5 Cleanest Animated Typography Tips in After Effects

So for a bonus tip, I'm always looking for small and creative ways to enhance my projects inside of After Effects. And one of these elements I love to apply to my motion graphics is something called accent motion graphics. If you guys watch my videos, you know I love using these. And this is what I mean by accent motion graphics.
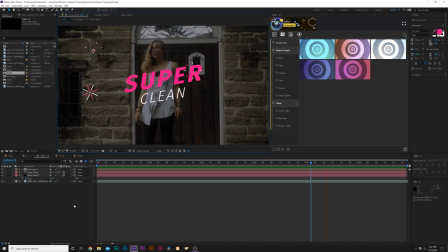(8:35)
You see, it's just a little small motion graphics that you can add to help make your, you know, composition pop.
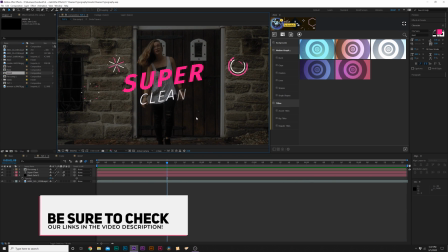(8:41)
And if you want to learn how to create these individually, I have tutorials on them. But also, if you want to be able to save time, I have these built in into our motion graphics starter pack.
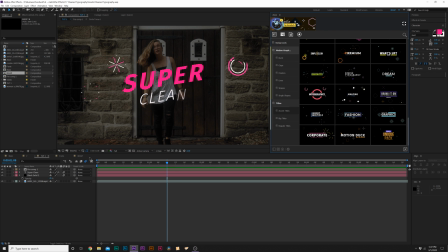(8:49)
And let me show you how easy it is to do this.
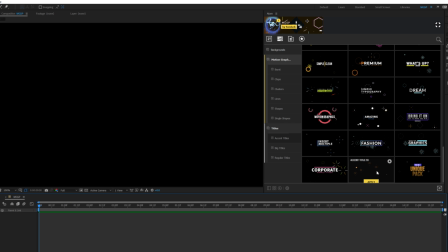(8:51)
First of all, I built this to help you save time while producing amazing work and also being able to enhance your work within under about a minute's worth of time. Let me show you how this works. So for example, if we need a title, no problem. We can browse through 100 of our pre-made titles and we can easily preview them.
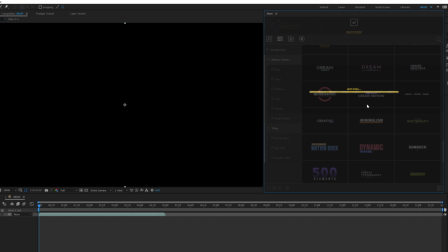(9:06)
When you find a title that you like, we can just click on apply and it automatically applies it to our composition, and there's our title.
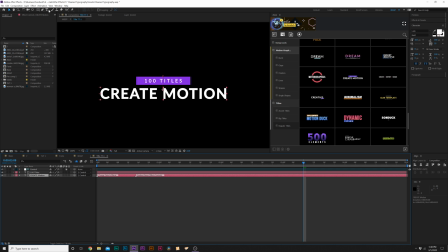(9:14)
All we have to do is go into that composition and we have two parameters here that we can change. We'll come here and change out our text, and then we can easily come to our control layer,
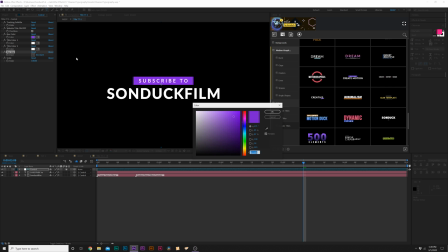(9:22)
make any quick changes here to our the sizing and the coloring, and we'll come back into our main composition.
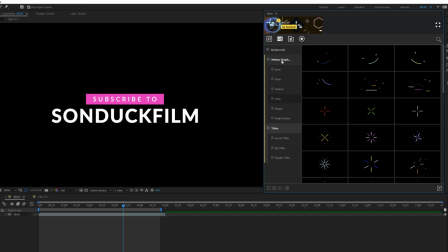(9:27)
And quickly, if we want to add those accent motion graphics that I was talking about, we can come here to our motion graphics folder and we can add any of these single shapes, or we can go to clusters,
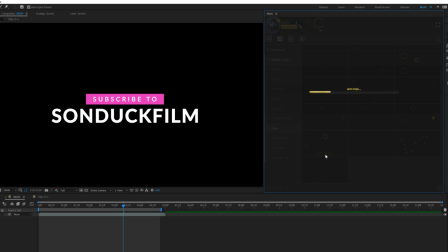(9:35)
which are built to help you save time. So for example, I can add these accent graphics by clicking apply. And now we have some really cool accent motion graphics to spruce up our title.
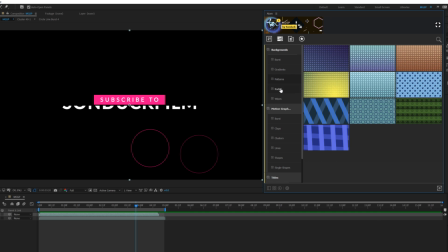(9:43)
And then we go to backgrounds. We can go through the categories to find a background that we like.
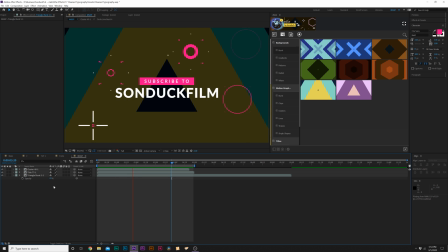(9:48)
So maybe I like this one, click on apply. And by using the lowered opacity technique on any background, we can make any title blend very well together.
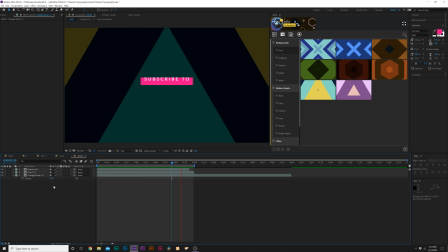(9:55)
And this just took us a few clicks to be able to just produce our own work without having to create this from scratch.
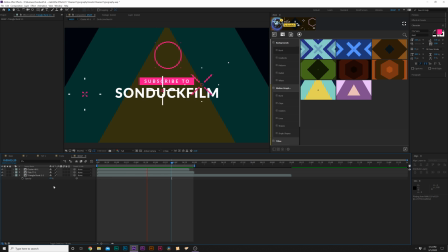(10:02)
And you know, it's just enough details to get the job done. So if you want to check out our motion graphics starter pack, that link will be in the description, and this will be on our website.
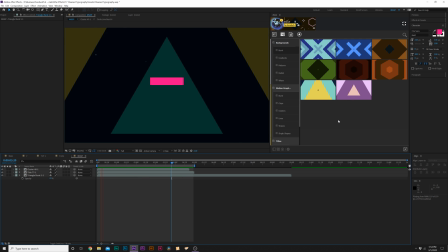(10:11)
And of course, your purchase will be supporting our channel and allow us to continue to post these tutorials for free.
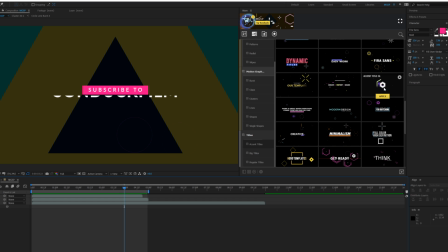(10:17)
And of course, if you're looking to save time, we have about 60 accent titles currently in here, and they all already have accent motion graphics applied to it. So, you know, you can have your title already enhanced, you know, without having to do it yourself. So that wraps up our tip video on creating clean typography with After Effects. And think of ways that you can implement these techniques and other types of work. Maybe you're doing work in, you know, Adobe Illustrator, Photoshop, or you're doing titles in Premiere. These techniques are able to be applied in other software. Just the methods might be a little bit different.
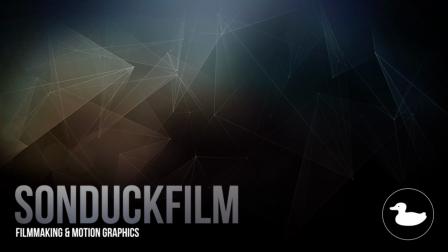(10:48)
So I hope you guys enjoyed this video. If you're new here, be sure to hit that subscribe button, because we post multiple post-production tutorials every single week right here on the channel. You can also hit me up on my social media networks. Those links are in the video description. Always be creating.